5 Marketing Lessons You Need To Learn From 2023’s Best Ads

And this is about change the ending and this is all about alzheimer's research so very very big departure from the pop corners and the ads we've seen it far as seen so far let's get into the alzheimer's spot oh
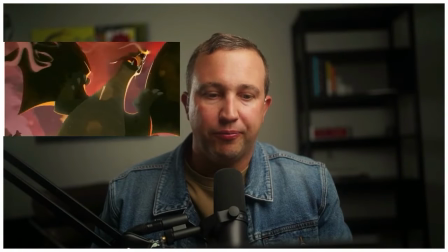602s animated i didn't expect it to be animated this way right and so it was that
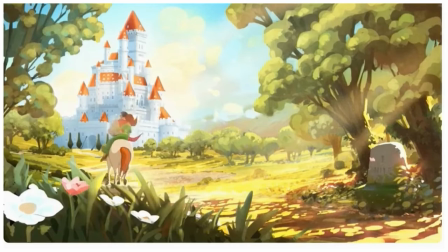609s the cruel dragon was no more oh it's like a fairy tale prince and princess could be together disney style
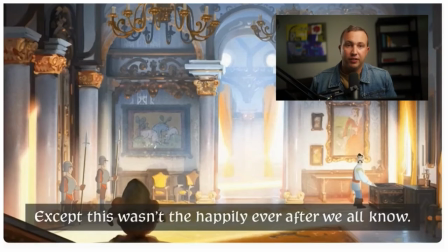619s
Oh, it starts with the end. Oh, I like this.
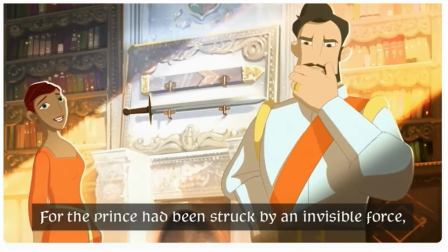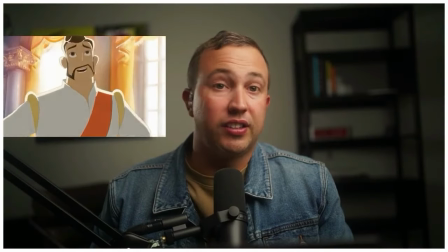628s
Okay. I like it that it's saying Alzheimer's is worse than a dragon, right?
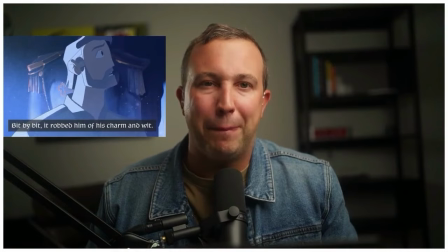633s
So showing you how bad this thing is.
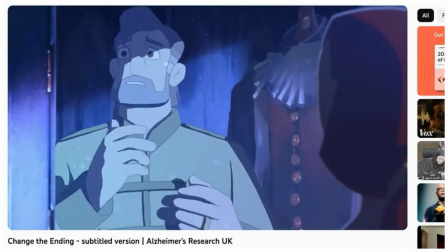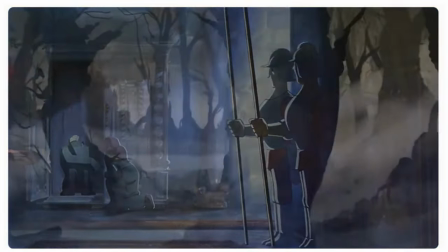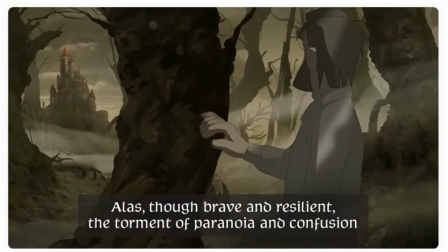647s So brave and resilient, the torment of paranoia and confusion, completely overwhelmed.
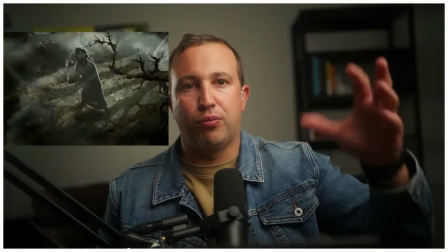653s
The change in lighting and style really brings the anxiety up in the second part of this spot.
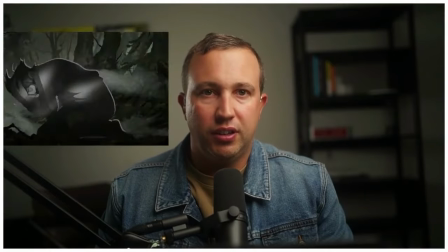660s
Highly emotional. You're like, I do not want to be this prince.
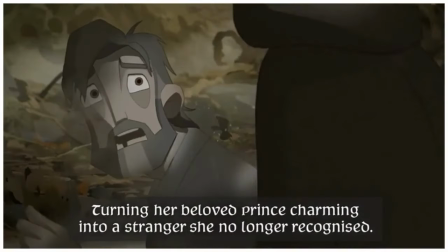665s Turning her beloved Prince Charmer into a stranger she no longer recognized.
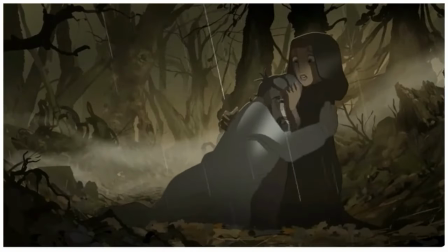670s
Oh, that hurts.
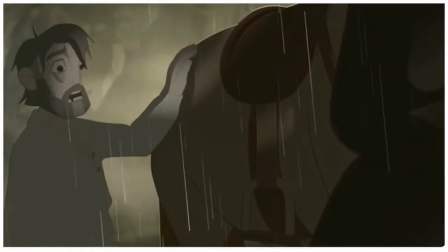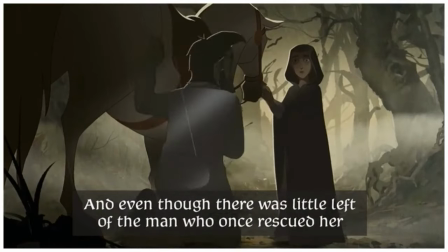680s and even though there was little left of the man who once rescued her
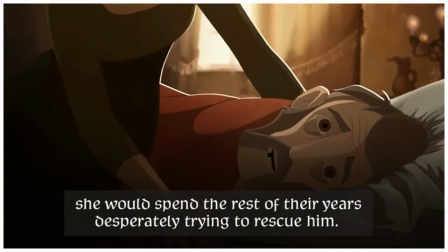686s she would spend the rest of their years desperately trying to rescue him oh so
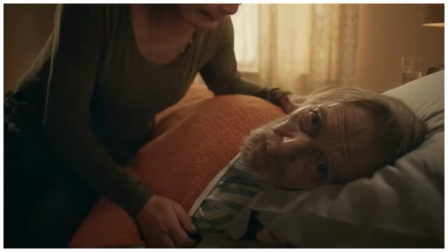693s the flip of the story started out with him saving her and then she's saving him and it's like you just want to like cry it's
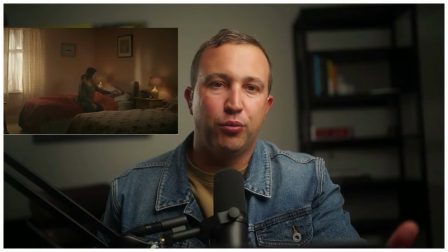699s
so emotional and then it flips to the real life couple to really make it not abstract, to make it about you, right?
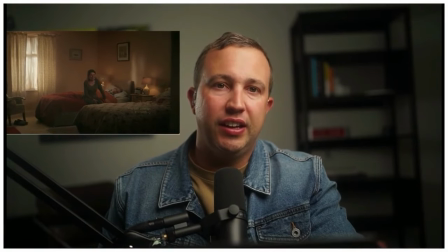709s
And there's so much to love in this ad. It might be my favorite of this entire show. And it's my favorite because it does so many things well. It does so many things well that a lot of people often get wrong. You know, it's very easy to take this very serious topic and make it too serious, right? This is a bummer of a thing. It's like somebody dying with a very challenging mental disease, and they're trying to raise money so that other people don't do this. Other people don't suffer the same fate. And so what's the first thing they did? They started in an animated format. Animation is just off the bat lighter. It's a little bit more uplifting. And then they start on a very positive note. That's the thing. You could put this kind of commercial into like the make you cry ad. Some ads make you laugh. Some make you cry. Some make you angry. Like there's different emotions. This is definitely a make you cry ad. And the challenge with make you cry ads is that like if they're too over the top, you'll just get so upset that you won't even understand the message they're trying to get across, right? And what you want to do in this type of ad is exactly what they did. You start on a high note, the prince rescuing the princess. And then you slowly move your way to the last, the last 10 seconds are deeply emotional. They're deeply sad. But you're not getting there from the very beginning. And you're not spending this full 30 seconds just like completely immersed in this anguish, right? So you understand what they're trying to say. You understand the story. You understand the villain in this story, which is Alzheimer's. And then the thing I love about this ad is that they bring it back to live action and real people at the very end so that you can draw that personal connection once you're like emotionally ready to do so.